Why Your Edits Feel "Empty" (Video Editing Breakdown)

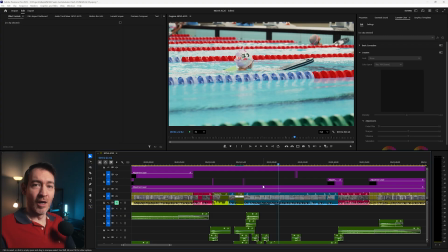(40:05)
With that underwater water sound.
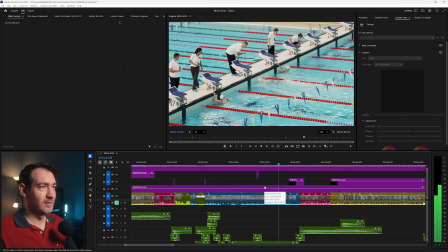(40:11)
Camera flash, water sounds. And that's pretty much it.
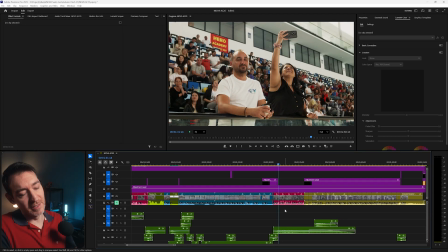(40:17)
We're again, bam, moving towards the later end, like the final part of the video with the reaction shots. And obviously, again, we have the crowd reaction and the applauses.
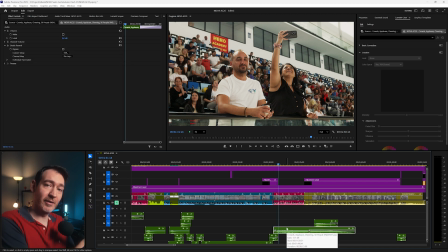(40:29)
And this time, the volume of the sound is actually louder than the volume of the exact same sound that I used previously.
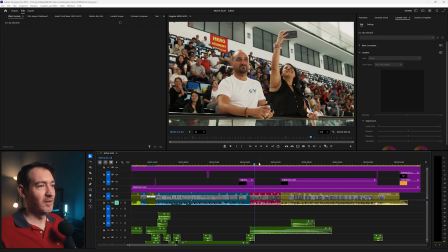(40:41)
Yay! Everyone's applauding. Parents are happy. Look at their happy smiles.
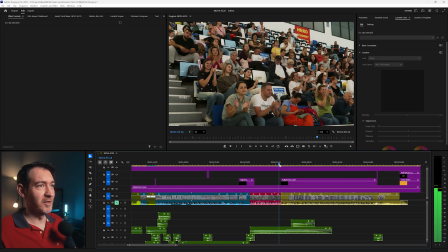(40:47)
Nice little sign that these guys brought. Everybody's cheering. And then we're moving on to the premiere.
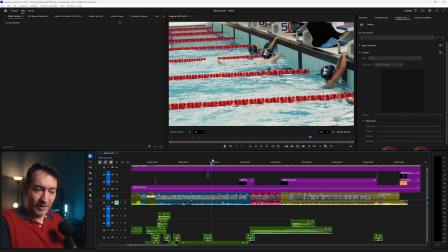(40:52)
And again, this part of the song, it's all about crescendo, crescendo, crescendo. The music is swelling up to a certain point.
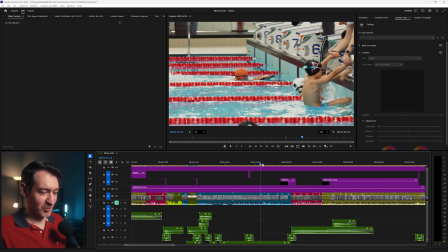(41:04)
Oh, by the way, let me just mute this a little bit. This was funny when I saw it after.
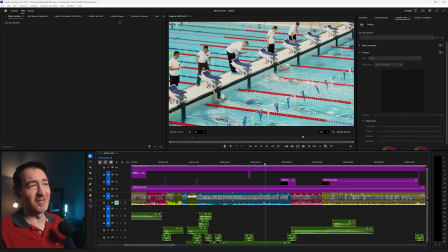(41:11)
You see this kid? Just watch him. He's going to hit his head so hard. Bam.
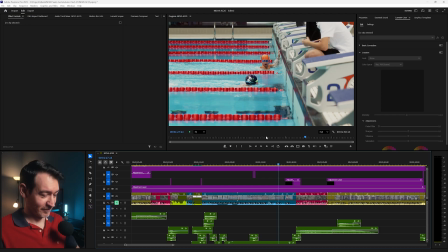(41:16)
He wasn't paying attention. Sorry, kid, but got you on camera. So let's go back.
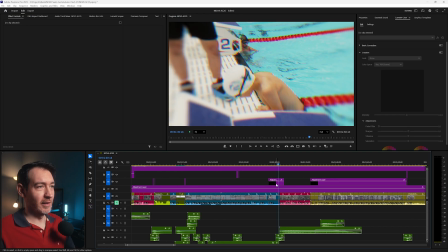(41:22)
Everything is swelling. And again, we have an effect, brightness and contrast.
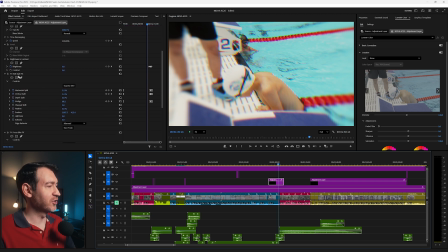(41:30)
We're going to have a flash, but also RGB split and focus blur, just to get the focus and zoom in on this one particular kid. Again, just to visually show all of that tension that was building.
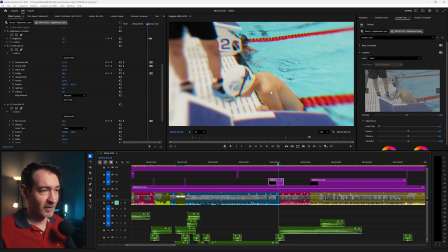(41:43)
And now they made it to the very end. They made it to the finish line. Parents are happy.
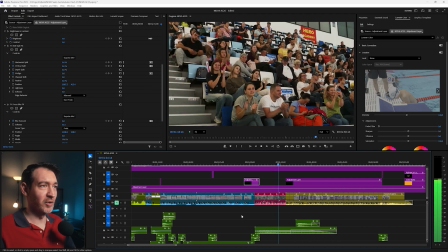(41:51)
Everyone is excited.
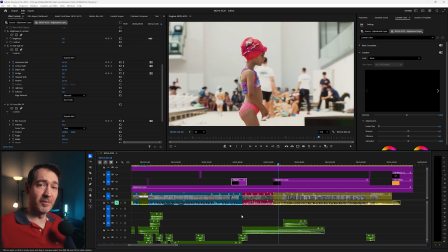(41:53)
And again, we're doing the exact same thing with the kids going up to the podium and getting their medals and their diplomas, and also the statues, the awards for the best male and female in their category.
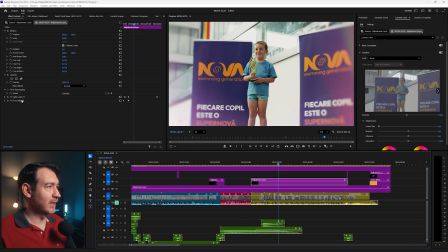(42:08)
Again, more of a cheesy effect with the light leaks and the focus blur, but this is it. This is for the kids. They're the main attraction here.
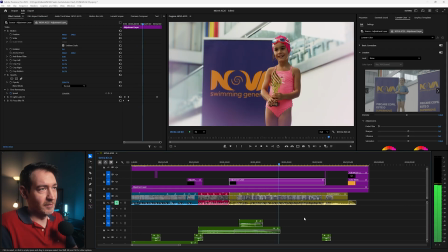(42:19)
And this is just a succession of the kids, of shots of the kids that won.
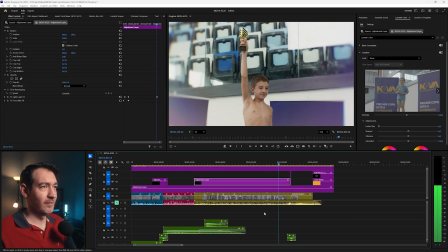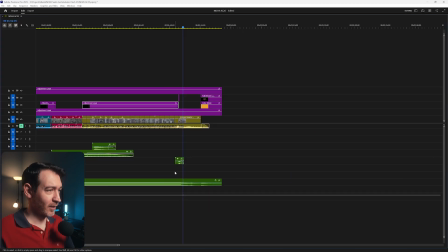(42:30)
And you heard that the song, it was building up,
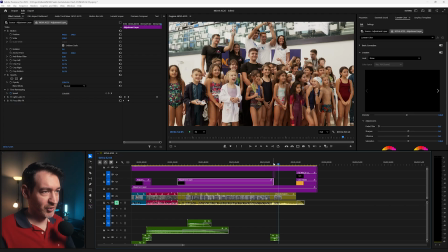(42:34)
and we had that camera flash transition with the sound effect at the very end,
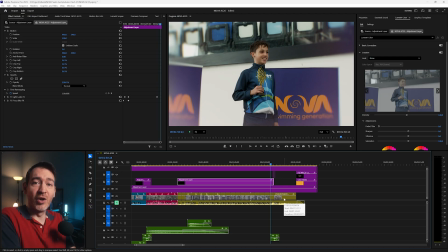(42:39)
right before we go into the last shot, which is all of the kids and their coaches that won the first 3 places, that they were on the podium.
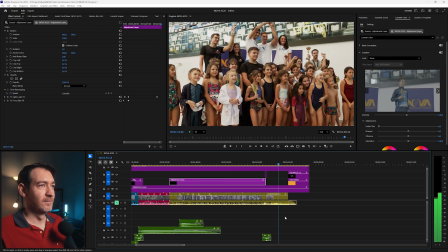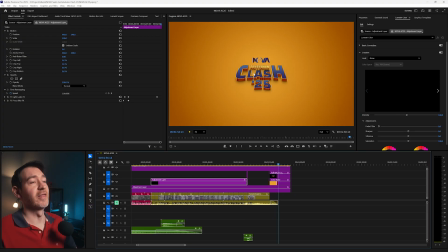(42:55)
And that last hit over there, this is the logo.
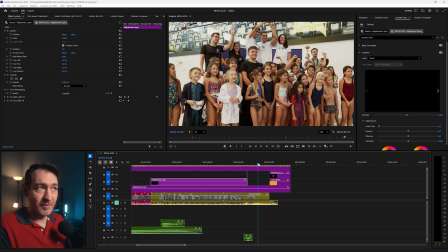(42:58)
So I knew I wanted to end on this shot because this pretty much encapsulates everything. This is what they fought for, and now they are on the podium, the top 3 clubs and their kids.
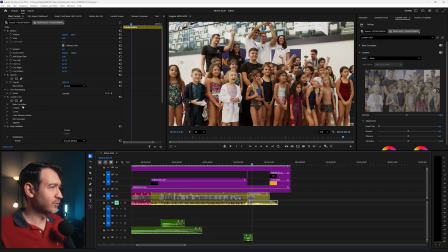(43:11)
And you see here, we actually have a zoom in on this one with a warp stabilizer. So this was done in camera. I'm zooming in, moving in and closer, closer, closer.
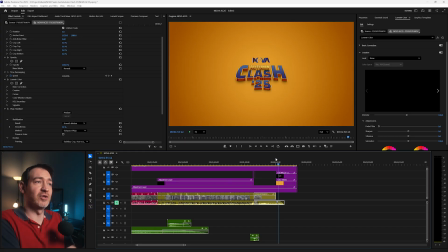(43:23)
And at the very end, the last shot with the logo, this is actually zooming out because we were there, we reached the end, and now it's time to leave and say goodbye.
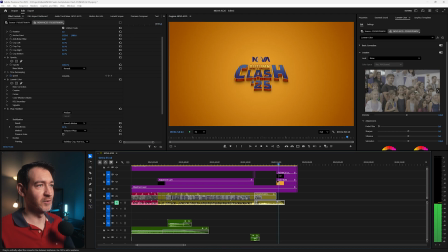(43:35)
Bye-bye, Nova Autumn Clash 2025. So we're zooming out and we're gonna end the video here.
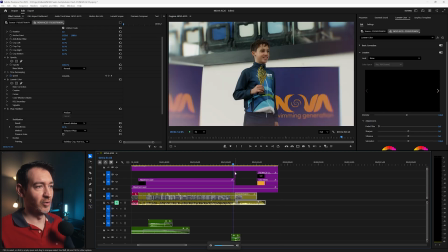(43:42)
So once again, with the audio, we're building up, and this is it.
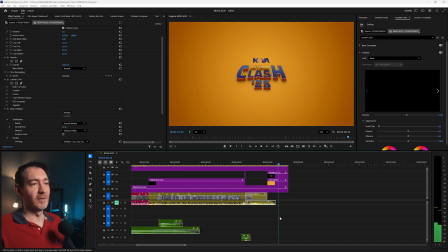(43:50)
Bam, goodbye Nova. So this is it. This is how I structured, this is how I thought about, this is how I pretty much put this recap head to head. Is it the best thing out there? No, it is not. But I do think it elicits an emotion. And for me, that's the most important part. Now, what do you guys think?